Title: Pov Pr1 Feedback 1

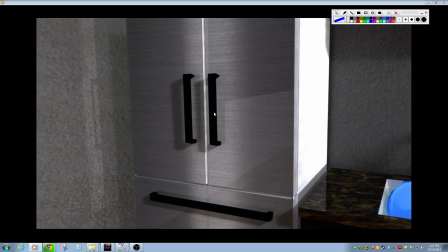motion here that's a little bit kind of gets you a little bit dizzy, and I think that some of that we could just reduce some keyframes and help a lot with that.
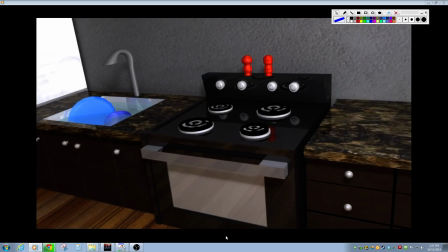Um, Overall, though, I think that it's looking really good. You got some really good models in here, and you got some really nice textures in here.
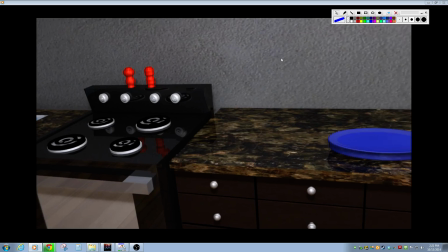You lose a little bit of resolution here, and you kind of see that there's like some pixelation going on,
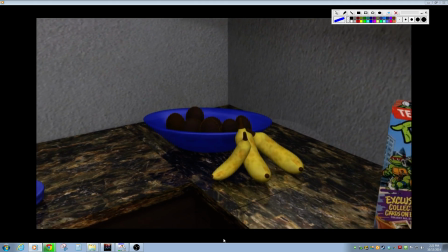and that's just gonna kind of come with practice of finding you know better textures or making this tile a little bit more.
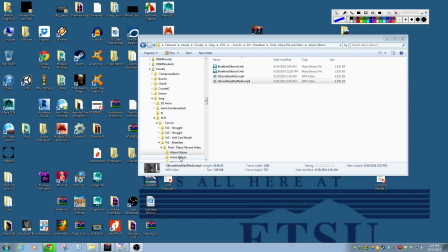But overall, looking really good, and it's I think a big improvement over the original. You got a lot of really good assets in there, so great work on that.
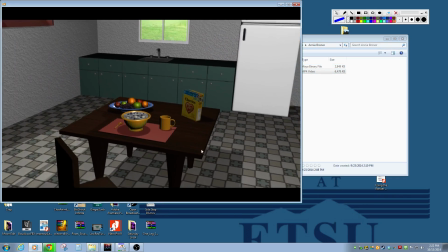Okay, Annie. Let's watch through this one a few times. Okay, nice.
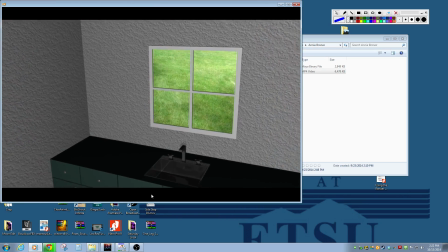So, a couple things I notice. Um, let's just pause here.
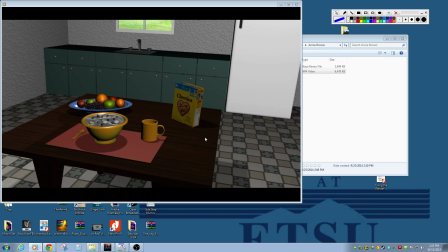I think your breakfast table looks really good, and so I hate that we just kind of like brush past it kind of quickly.
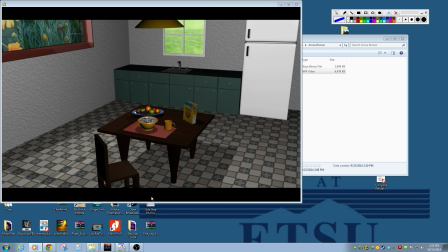I almost feel like you focus in at the beginning.
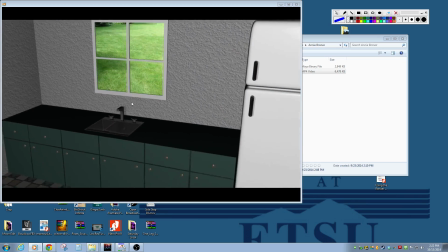You spend a lot of time on this picture in this area here, which isn't quite as impressive as just what you have going on the table.
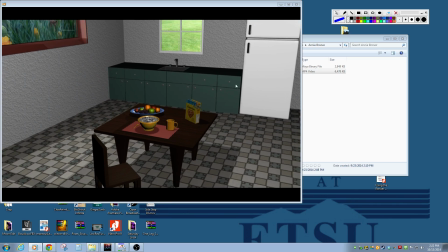Um, like the tiles, I think a lot of your models are good. The kitchen countertop gets a little simple. It's kind of a box, but the sink is a good start. It's a little too reflective, I think. And I think that this is a little too reflective for the frame.
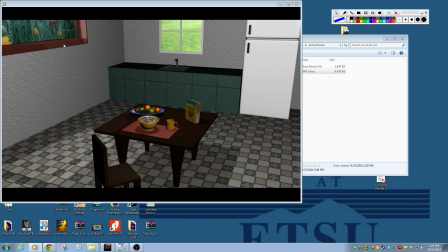I think the glass looks nice, but if this is two different pieces, I would make the frame a slightly different material that's not quite as reflective.
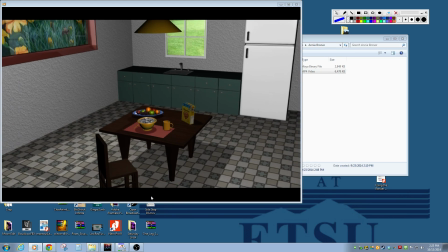And my other note is like the picture outside here is nice, but it feels like it's at the wrong angle.
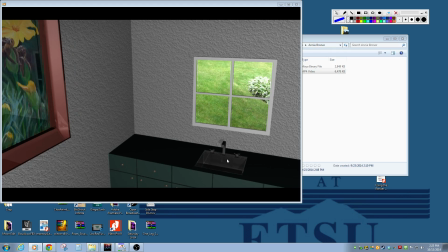You feel that like it feels like the ground is kind of sloping upwards, like we're looking at the side of a hill instead of the ground like kind of traveling away from us.
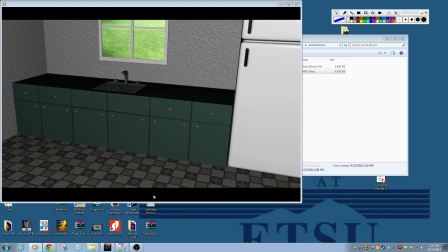And some of that just comes from the fact that you're trying to represent some 3D space
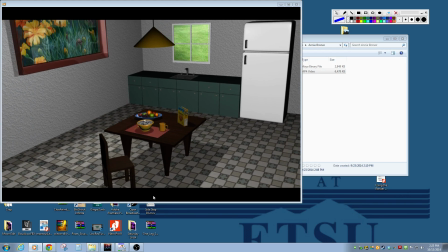with a 2D object, and sometimes it's just hard to make that work well.
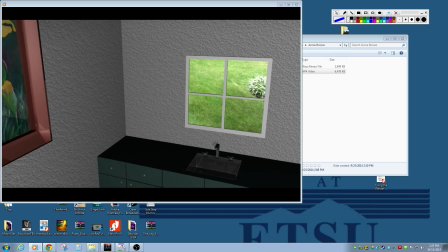We recognize little things in the parallax that's not happening, like the fact that these leaves aren't moving in front of the grass. And there's also like some slight differences in sort of the exposure quality. Like
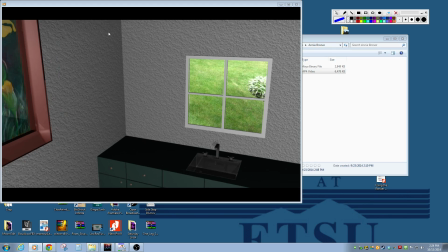this feels overexposed, but in comparison to how bright the room is, I wouldn't like it. There's just a little bit of a disconnect, and even like a saturation change. That's just a hard thing to balance right with compositing, and so like, just play with that one kind of a little bit to try to get the brightness in here and the brightness out there to feel right.
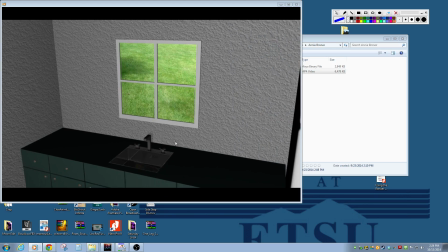But the biggest thing is just the perspective of it. It's like it's kind of in the wrong perspective. I like the texture on the wall.
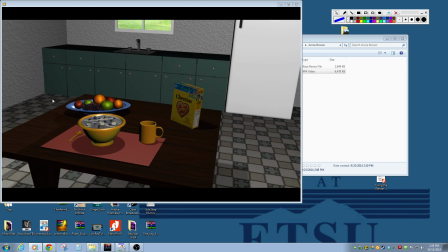And I like the texture on the floor. Again, I really just like the breakfast table most of all. You overlook, like we kind of miss out on the coffee cup, which is done really well, the spoon, which is done well, the bowls look nice, the fruit looks nice, the box looks nice.
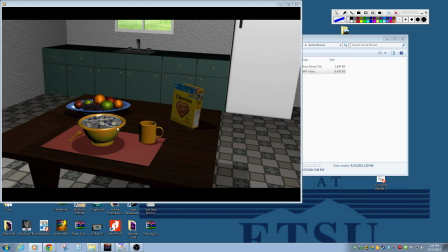The milk looks a little bit metallic, but otherwise, like we're looking pretty good.
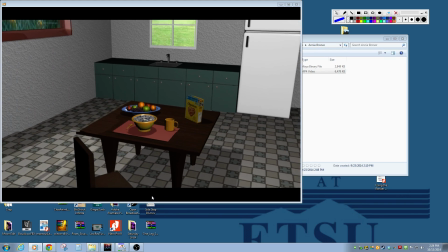Like in this angle here, this is a pretty nice looking shot. Um, I'm a little thrown off by how wide the legs are here at the top. Like they feel this is a strange table to me, and I think some of the proportions of the table maybe
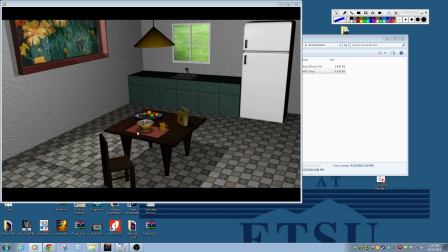make it feel like a little bit of a kid's table in comparison to how high the countertop is and everything. But overall, this is working pretty well. So those are just some of the notes that I would give you as a takeaway to kind of look at.
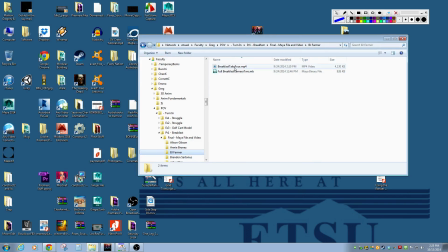Okay, BJ.
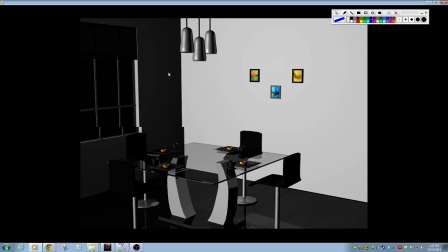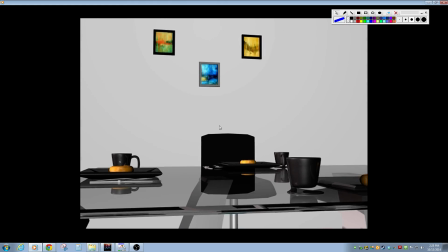Yeah. So you got some really nice things going on in here.
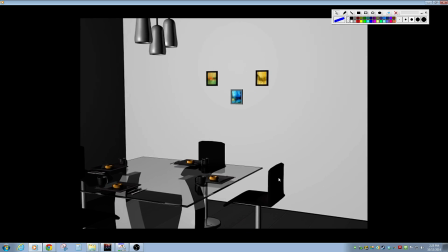First, kudos on the very simple camera animation.
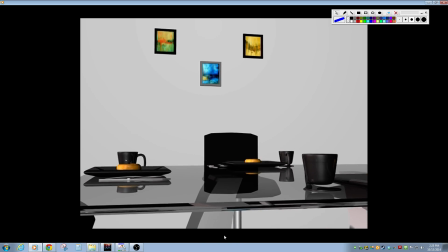I think you could possibly play with.
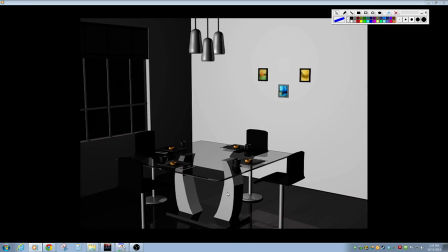Um, well, no. First, let's talk about what's working well. What's working well is everything on the table. All of your models are nice. The table and the chair models are nice. I feel like this could still use a touch of refinement.
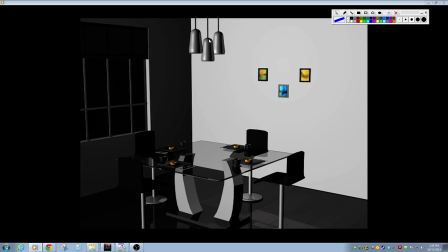I don't necessarily know. Like this feels like it got a little blobby shaped, and I would expect to see like some sharper corners, whereas it starts to round off a little too much.
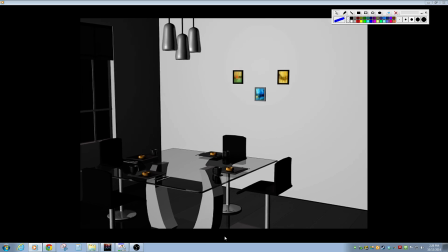But maybe that's just my expectation of what it is. And then the other little thing is I would say that some of the corners on the chair feel
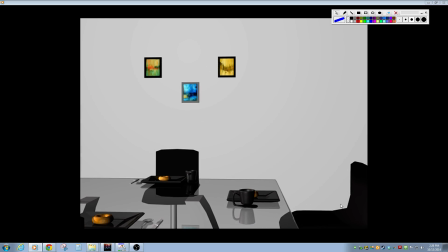a little sharp to me, and I think that may just be faceting in the model itself. These pictures in the back, I like the addition. They kind of feel like there's some pixelation going on in them, but I also think it could be neat to see some of these a little bit bigger or something else going on the wall.
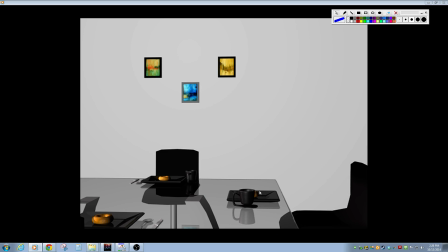Spoon, fork, plate, all that stuff looks really good.
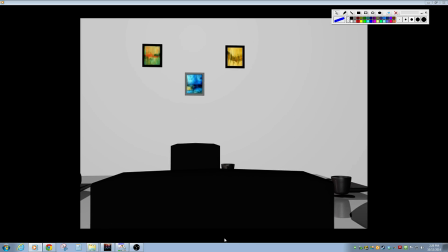But the wall just feels kind of flat and uncared for.
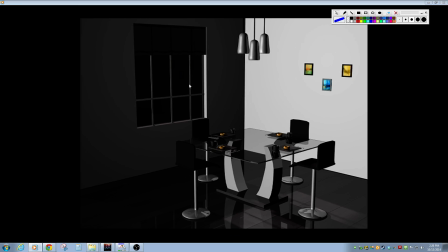Again, I like a lot of what you have going on in the room. There's that implied other rooms by the hallway. I expect a little bit of something outside, even if it's just some change in color.
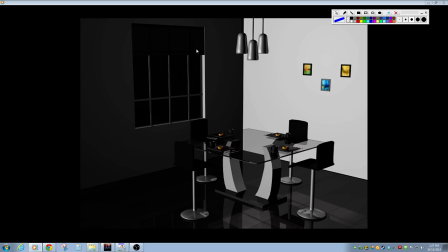But it just feels like there's this like emptiness out there, and we kind of lose some information on whatever's going on up here. I imagine it's sort of like some blinds that you would pull down or something. I like it. It's a very modern and interesting looking kitchen.
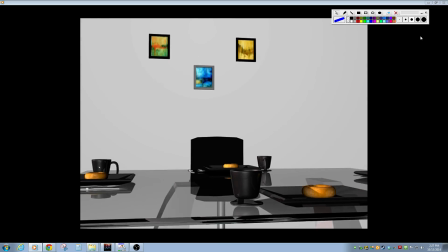Again, like these three little lonely pictures here feel kind of strange, so I kind of feel like I want something else going on the walls,
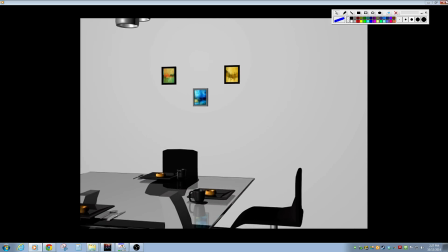even if it's just some trim or something like that. The floor texture looks nice too, so I would also consider, since there's so many
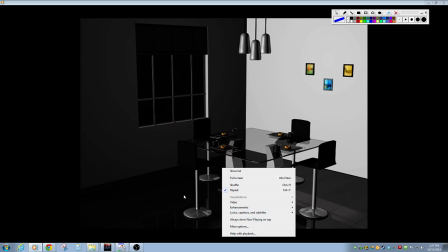so many black objects in here.
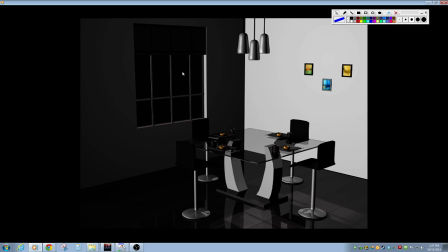I feel like it needs a touch more light, um, just to kind of find those shapes. So we kind of lose this edge, you know. We kind of lose some of the information of what's going on right through here.
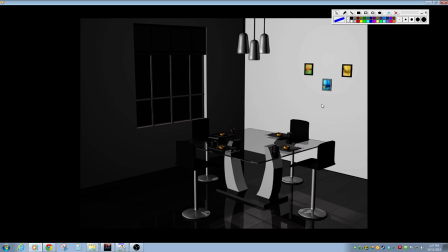Like, there's just a lot of very dark things in this room, and I don't know. It kind of depends on the angle you're viewing your monitor too, but those will be my main notes.
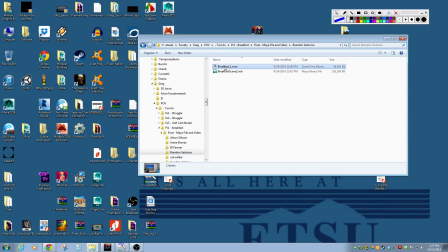Brandon.
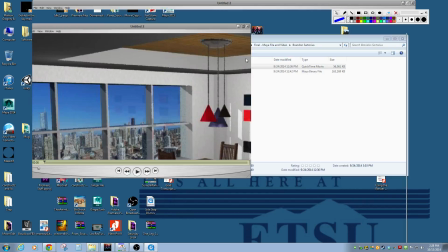Here we go. Okay. So I love how long the video is.
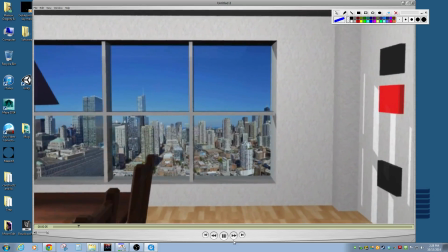Like, I really feel like I get to see everything. Some of the camera motion maybe feels like it's a little.
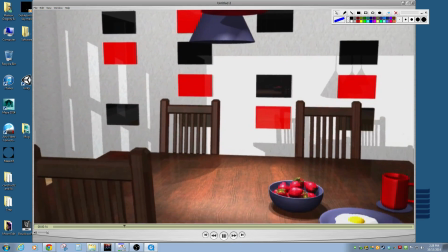Well, actually, let me watch it here. This camera motion is feeling pretty good. I mean, I think you kind of need to consider what you're looking at.
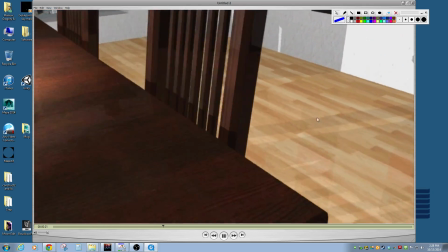Like, we got a whole bunch of stuff we're not really focusing in on, then we come through here and get into something focused.
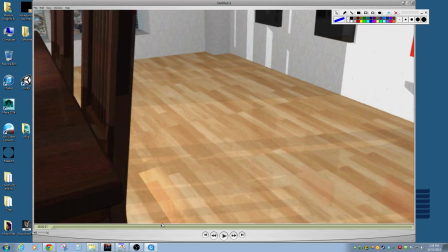So I think it's just like this transition through here, like for a long section here, we don't really have anything we're focusing on,
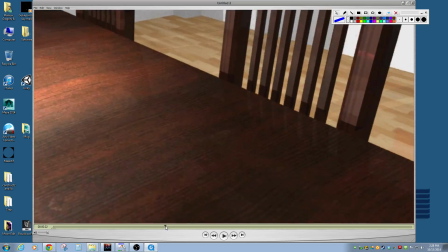except for the reflective floor. I mean, maybe that's what you're wanting to show off. These look really good.
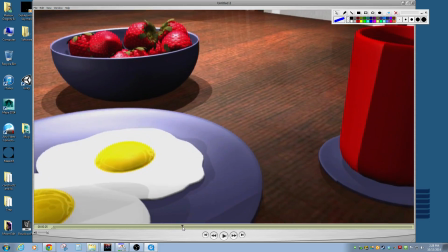I know you worked a long time on those, and they turned out good. Actually, everything on your table turned out really good.
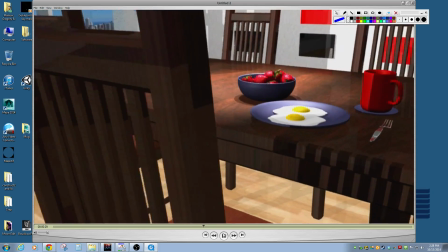Get a little bit of like weirdness in the texture on the side here going up and down,
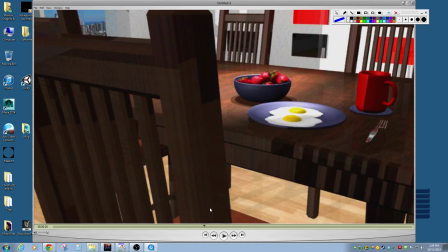and so that's just playing with some UVs, and we can make that happen.
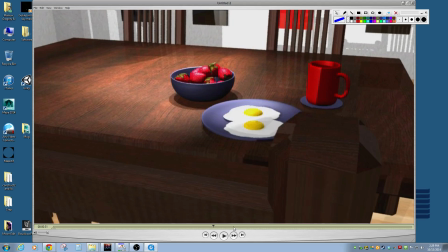And these areas here are a little sharp on the model, but that's something we hadn't really explored too much yet at this point.
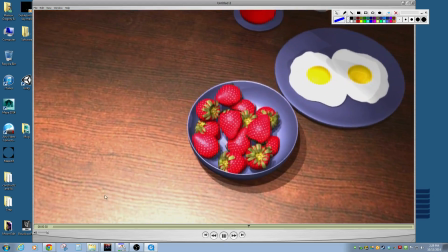Super glossy table, and so we get a little bit of like white out there.
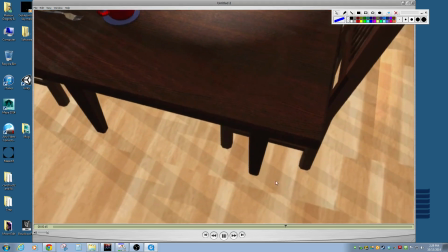Yeah, but overall, it's looking really nice. So my biggest note on lighting for this is that
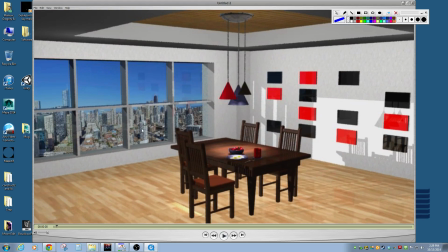it feels like the primary source of the light would be this window coming in this way, right? Now, we don't ever see behind us, even though we get close a few times.
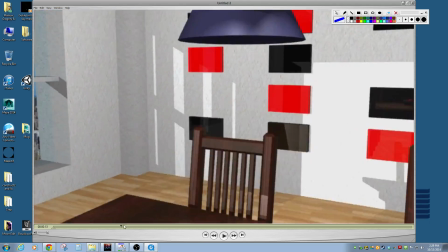My guess is that it's not the only window in the scene, right?